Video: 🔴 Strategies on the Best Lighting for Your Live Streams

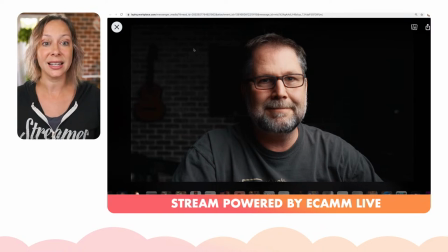You get in the Ecamm community, know him well. And so this is accomplished by a single light source in front. He literally is blacking out the background in this shot to create more of a
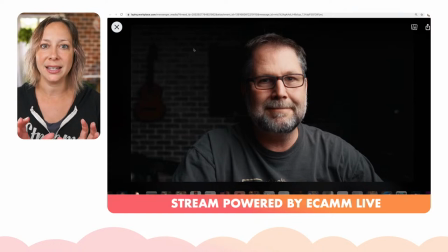story kind of feel, right? A very intimate storytelling type of feel and look. So when you open up his stream and you everything is blacked out except for him, it's highlighting that focus. And you can really like pay attention.
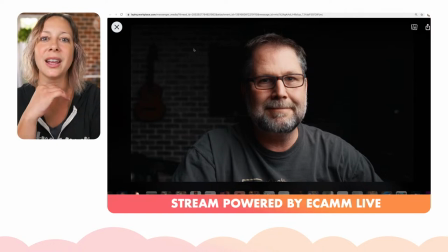You know, like when you look at this, you just kind of like wanna, okay, let's see what you got, right? So like you can, if you're a storyteller, if you wanna create that moody, dark environment, this is an option.
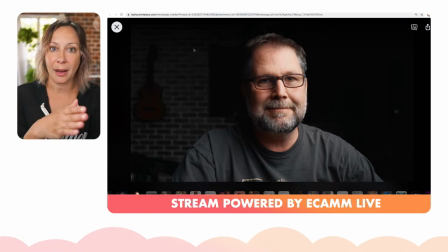And again, tomorrow we're gonna actually go deep into how each of these people have their lighting set up. And you could totally do bulbs in the background, right? As we have with Greg Corhan, right?
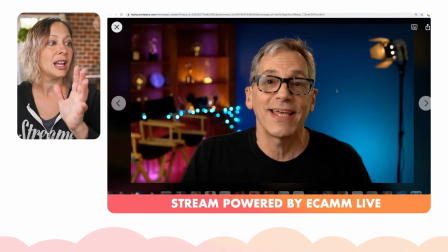And you have this same kind of single light source coming in from the front. Yet what he did was he built out the background and very specifically used lighting to
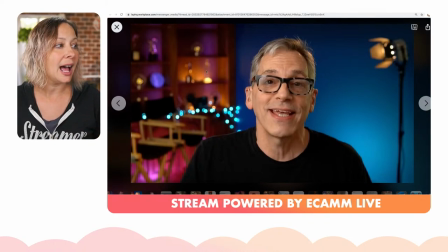highlight those backdrop items, right? So you have a lot of highlights here, and he is setting the tone. He is a storyteller as well. And, you know, this is, he comes from the film production world.
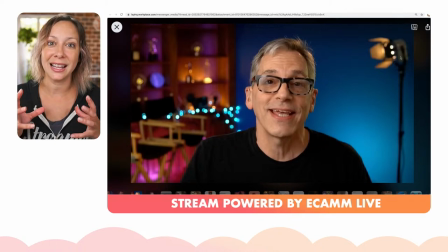So he's setting that tone with everything that he's doing inside of the background. So single light source, but also in the background. Great lighting. Yeah. I love Greg's lighting. He always does that so very well.
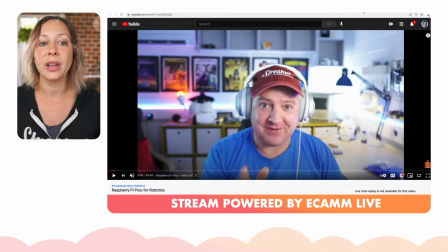And then I also want to show that now these two people aren't going to be on tomorrow's show, but I know that Amy asked earlier about lighting for a demo space, right? An overhead cam. Kevin here, Kevin McAleer, has this as well.
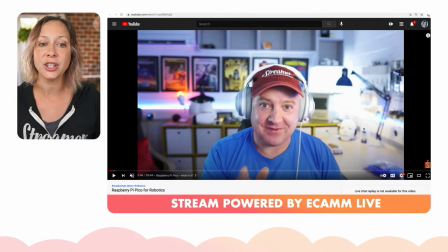And he has this whole setup where he actually does projects. And you see, it is kind of blowing out, right? But it's not affecting his face because he's separated that space. You can also see how he's used light in the background to keep it kind of open and lit,
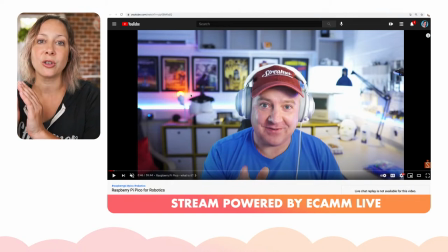but also using some very strategic highlights along the way. And so he's well lit here. And when he moves over here, he's got another camera and an overhead shot. And you can see him clearly lit as well. If you do have overhead cam shots, one thing to consider is the fact that, you know, you do need to plan your lighting and test your lighting so that your lights are focused. Like, so you want to light the objects that you're demoing on the table, and that lighting should not kind of reflect up here as much as possible. And so you would do that by the lights that you choose.
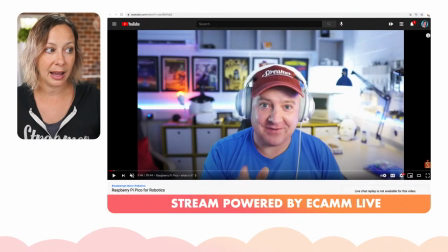You can see here, he's actually using a regular desk lamp, to be honest. So it's not even a fancy light of any kind, but because it's dome shaped like that, it's actually moving most of the light downwards instead of splashing it.
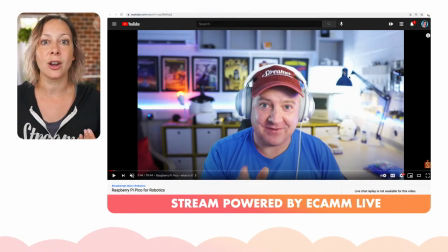So if you use like an LED panel, that will actually cause you more flood of that light, right? Okay, so let's see. Yeah, he has a hair light too. I don't know which one you were asking about, Stephen. I'm sorry. I don't know which person you were asking about on that one, but let me know.